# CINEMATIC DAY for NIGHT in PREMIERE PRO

Hey folks, Jordy here for cinecom.net and today is Copycat Friday, where we recreate a popular film technique. And if you've probably seen it before, a scene shot during the day transformed so that it seems like it was shot during the night. This technique is called Day for Night and is actually used pretty often. So let's swing into Premiere Pro and create an advanced Day for Night effect ourselves.
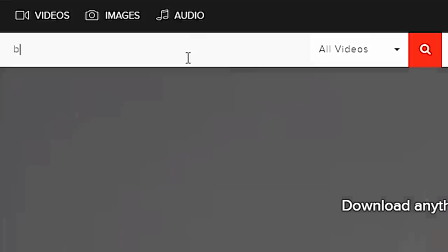0:46 The example clip that we'll be working with today comes from Videoblocks, A huge library with tons of video effects and stock clips.
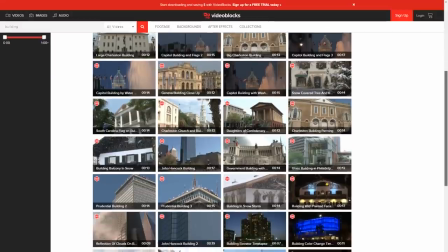0:54 On a daily basis, this library gets updated with fresh new video assets.
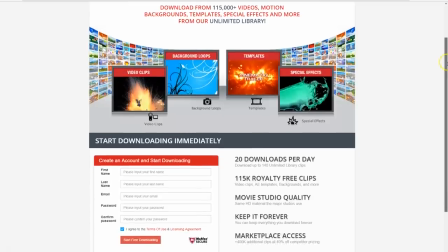0:58 Check it out for yourself, you can visit the first link in the description below and start your 7-day trial for free.
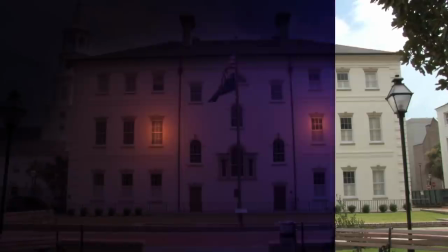1:04 So, we'll turn this shot into a nightscape. And there's a very big misconception about color grading a night look. It's not just about making your shot darker and adding blue into it. No, the first thing you need to work on is the sky. If we would make the entire shot darker, we still remain a bright sky. So, what we'll do is create an adjustment layer.
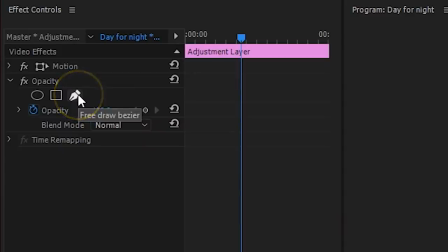1:24 Lay that on top of the clip and draw a mask on it by using the pen tool from the opacity property.
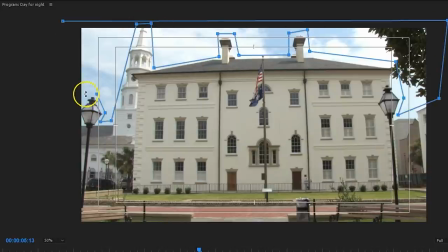1:31 This mask can be very rough and for moving shots, you wanna animate it using the mask tracker.
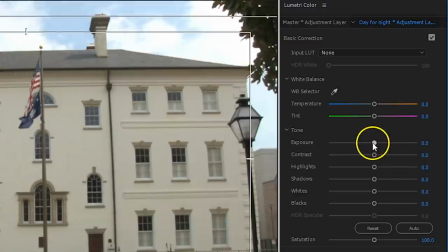1:37 Now, open up the Lumetri color window and decrease the exposure with having your adjustment layer selected.
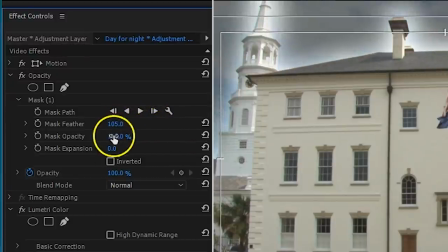1:43 Of course, you wanna increase the feather of the mask to remove the edge and perhaps also play with the mask expansion to line up the mask better. Alright, now we have a proper balanced clip on which we can do the nightscape grading on.
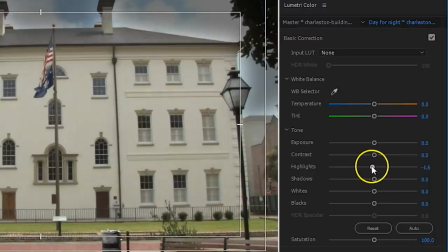1:56 Select the original clip and from the Lumetri color window, we'll first decrease the highlights to get rid of the harder sunlight.
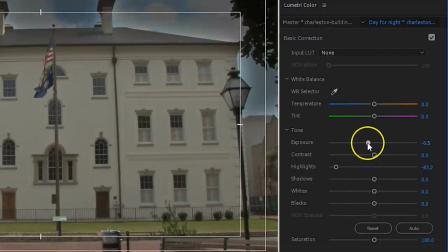2:03 Let's decrease the exposure for a general darkness.
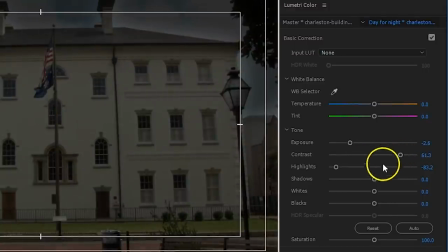2:07 The image looks pretty flat now, so to bring back that contrast, we'll decrease the shadows and perhaps a little bit of the blacks too, which is really going to give that punch. Some of the highlights now are grey, because we've pushed that exposure down too much.
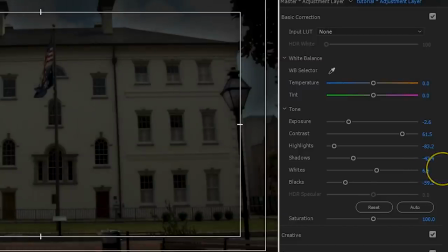2:21 So, for only the absolute whites, we'll bring back that exposure a little bit. So, that's it for the exposure. Typical for night scenes is of course that blue color.
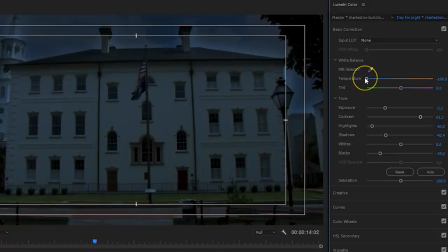2:31 Setting the white balance to blue won't give you the best results, as that will alter the entire shot and make the highlights too saturated.
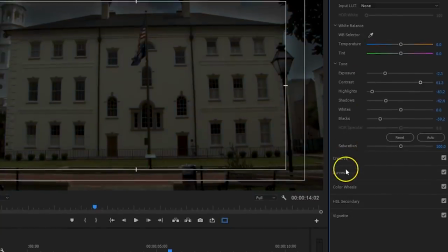2:39 So, I've came up with a better solution. Head over to the Curves tab and select the red color on top.
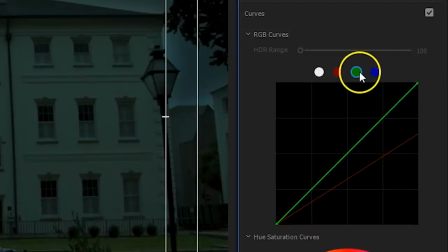2:45 Bring the highlights, which are in the top right, to around 60%. This way we're decreasing the red color and the highlights.
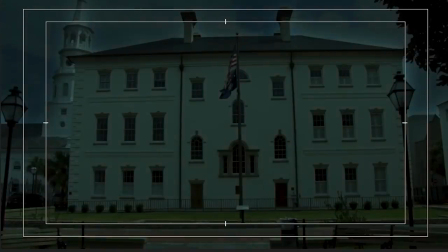2:53 Do the same thing for the green channel and that will only leave us with the blue, giving us a great blue color cast that we need for a nightscape. So, that's it for the color grading. But if you wanna take your night scene to that next level, you're going to need to create some moonlight.
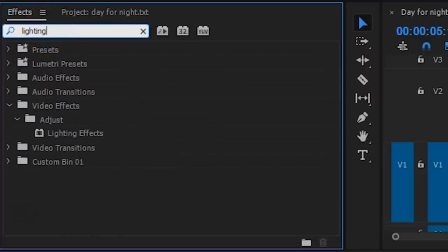3:08 From the effects library I searched for lighting effects and dragged this effect to my clip.
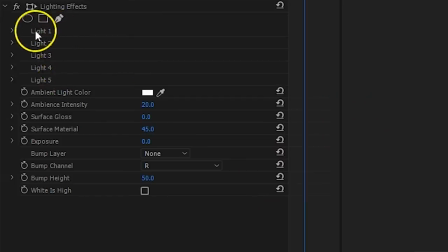3:13 With this effect we can create five digital light sources. Open up the first light source and make sure it's set to Spotlight.
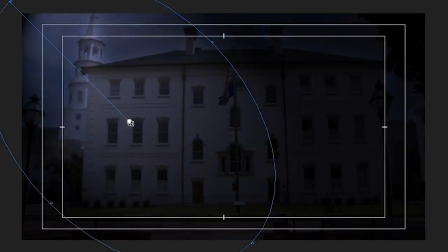3:20 Position the cone so that the light seems to come from an upper corner and then set the light color to blue.
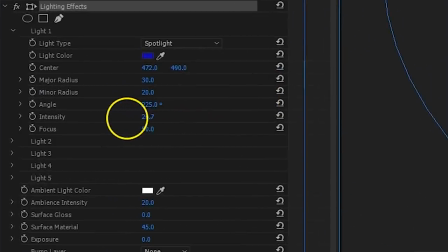3:26 And you might wanna decrease the intensity a little. And there's our moonlight. We could consider this day for a night to be complete now. But... ...what if there's somebody home? Let's turn on the lights for some of these rooms. From the lighting effects, I'm going to open up the light source number 2 and set the light type to Omni.
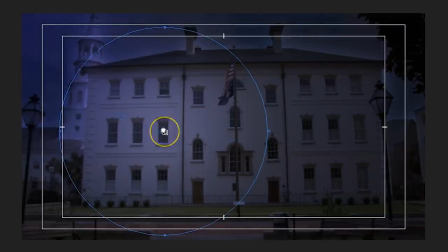3:46 Position the center on a window, and next under the settings of your lighting effect, you wanna change the color to orange. This is the warm tungsten lighting inside the room.
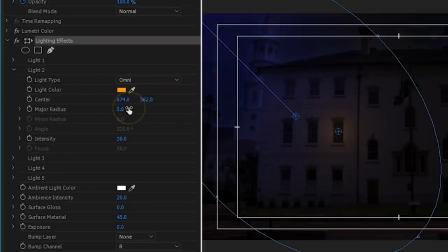3:57 Decrease the radius so that it only illuminates a little around the window, and this time you do wanna increase the intensity so that it looks like a natural glow. And you wanna repeat this if you're going to illuminate multiple windows. Of course, this is only the glow from the lighting inside the room.
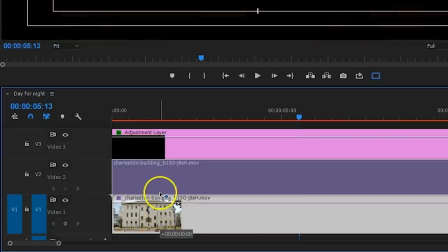4:13 So, here's what we're gonna do to turn on the actual lighting inside. Duplicate the clip to the channel above and delete all the effects from it.
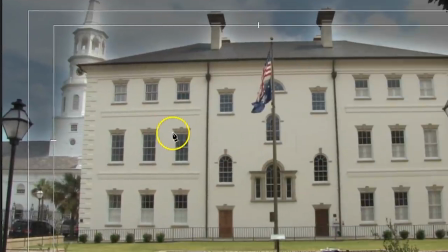4:21 Then take the pen tool again under opacity and drag a mask around the windows from which the glow comes. For each window you wanna create a new mask.